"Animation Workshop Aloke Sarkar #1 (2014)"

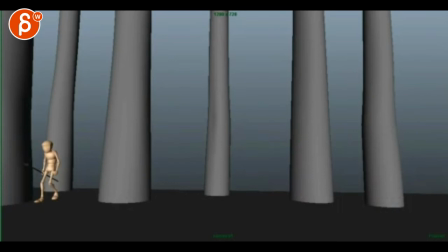0:04 All right, so I'm checking out your shot here, right? So you got all this guy going on, throwing, and going over there. So my first impression was A, it's a really wide framing in terms of just your resolution, let's put it this way, right?
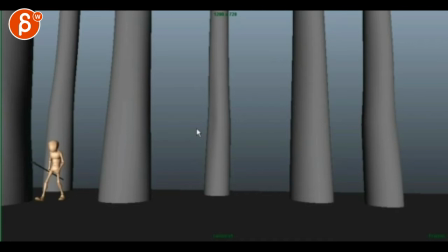0:21 So it feels fairly widescreen, almost anamorphic. I think you could probably... I know he has to walk a lot but you know I think if you would frame it like this because I don't know what the rest of your shots are so imagine if you have a tv like this and then you show this shot it might look like this on people's screens right
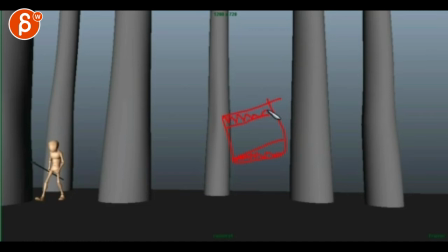0:38 and then you got everything with the with the black boxes there and then suddenly your next shot is wider here and then suddenly your next shot that's wide that would be kind of neat to keep it very consistent not that it's you know a crazy deal that you won't get hired because of
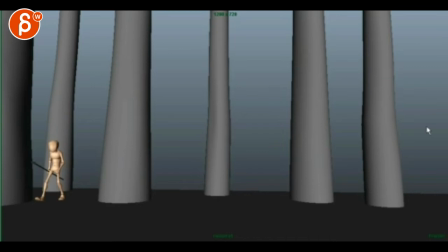0:53 that but it just feels fairly fairly wide and the problem with that type of resolution here is that well aspect ratio let's put it this way is that your guy comes in and then stops here and you even have a moment
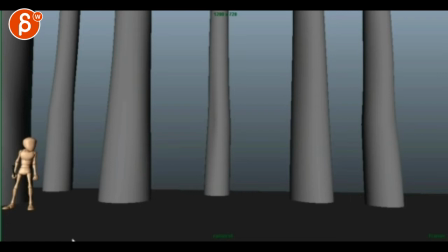1:07 where um spear gets out of frame here and it kind of stays put and it feels extremely extremely uh left heavy right so if i look at this you know you could you
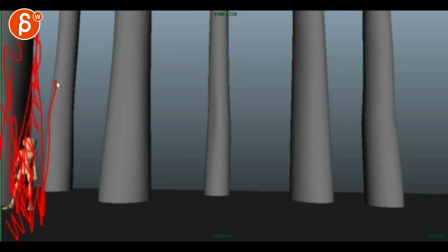1:23 could take this here and then you would argue that all of this here that's all you're using from your screen and then if you look at the rest it's totally empty i know you're trying to tell a story that he's looking this way and that something's going on but this is just a crazy composition i mean that it would be at least
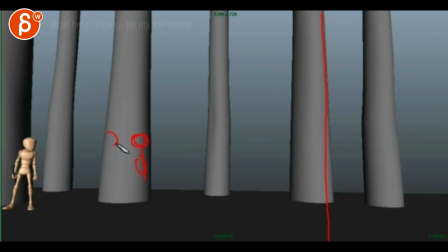1:41 here and again if the screen was only maybe this wide uh he could be around here like that to me would be a healthier composition. So that's the first thing that I noticed when you start, that you're extremely left heavy.
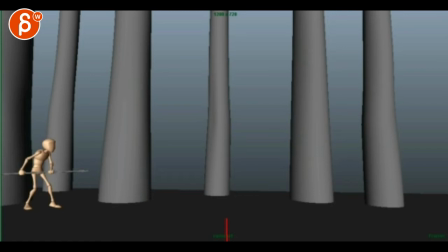1:56 And then as you continue, it's for a long time, you're halfway, right? My scroller is here, my scrubber. So halfway into the shot, we're still here. So you still haven't utilized this at all in any way. And then as you continue,
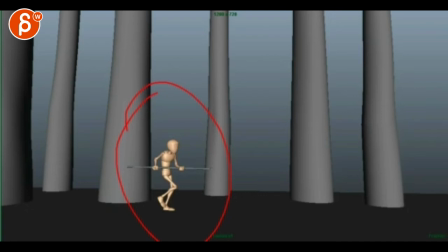2:12 now we're finally getting into kind of a balanced composition, and we are over two-thirds, like three-quarter into the shot. And by the time you end it, you're here, which we're left again with a crazy amount of left screen space.
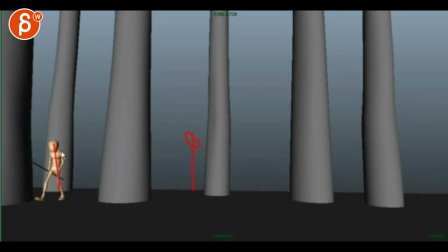2:28 So you might be better off having this guy around here, and then you take your camera, and then you just kind of pan over. Don't translate. I mean, it's just a lot of translate movement. I think you'll be fine with just rotating panning over so that's the first thing when i saw it uh the other thing
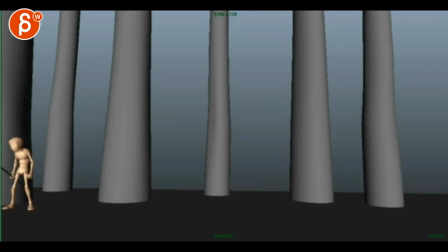2:47 is he comes in which i like i like that i like that walk kind of stops i'm not sure you might also have a really wide lens it feels like when he comes in like there are moments where he kind of feels tilted over this way even here there's something that feels like he's tilted this way it might just be
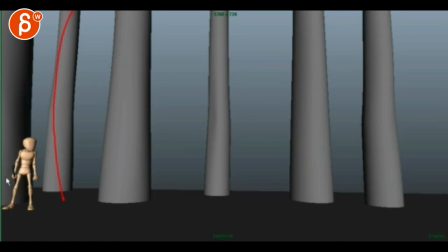3:05 given this bend of the tree it might be the lens that gives you almost like a fish eye lens like Even here, it feels straight, but then there's a lot of tilting over this way. So check your lens. I don't know if it's a below 35, if you're now on a 25, a 20 lens, I don't know.
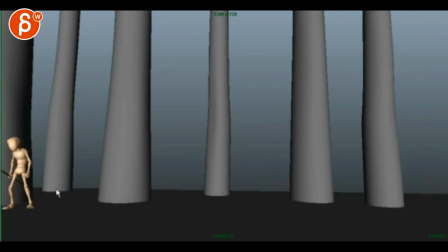3:25 On your FOV. So, but he comes in, but I like the walk, looks over there, and then he gets, then he goes kind of out of the character. So he comes in, settles, like, eh, what's going on here?
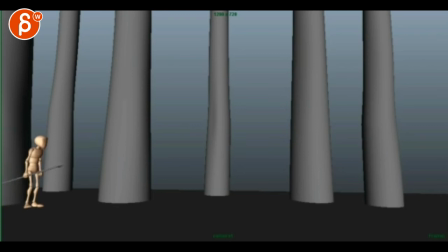3:38 And then as he turns, this is a bit too animated, where he leans over to anticipate, comes over, and that's kind of a subtle wiggle. And that feels a bit too animated, where you're adding the principles and it's not really that character-driven.
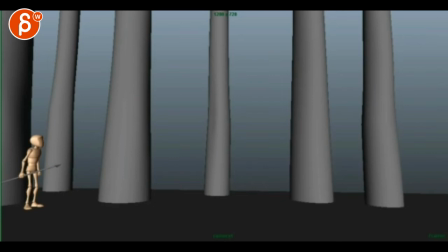3:54 There's that. And then we kind of look, and the thing is, I don't quite understand the thought process here. He stands there, so I'm assuming, well, maybe he heard something over here. And then he looks up, so I'm assuming something should be happening here, right?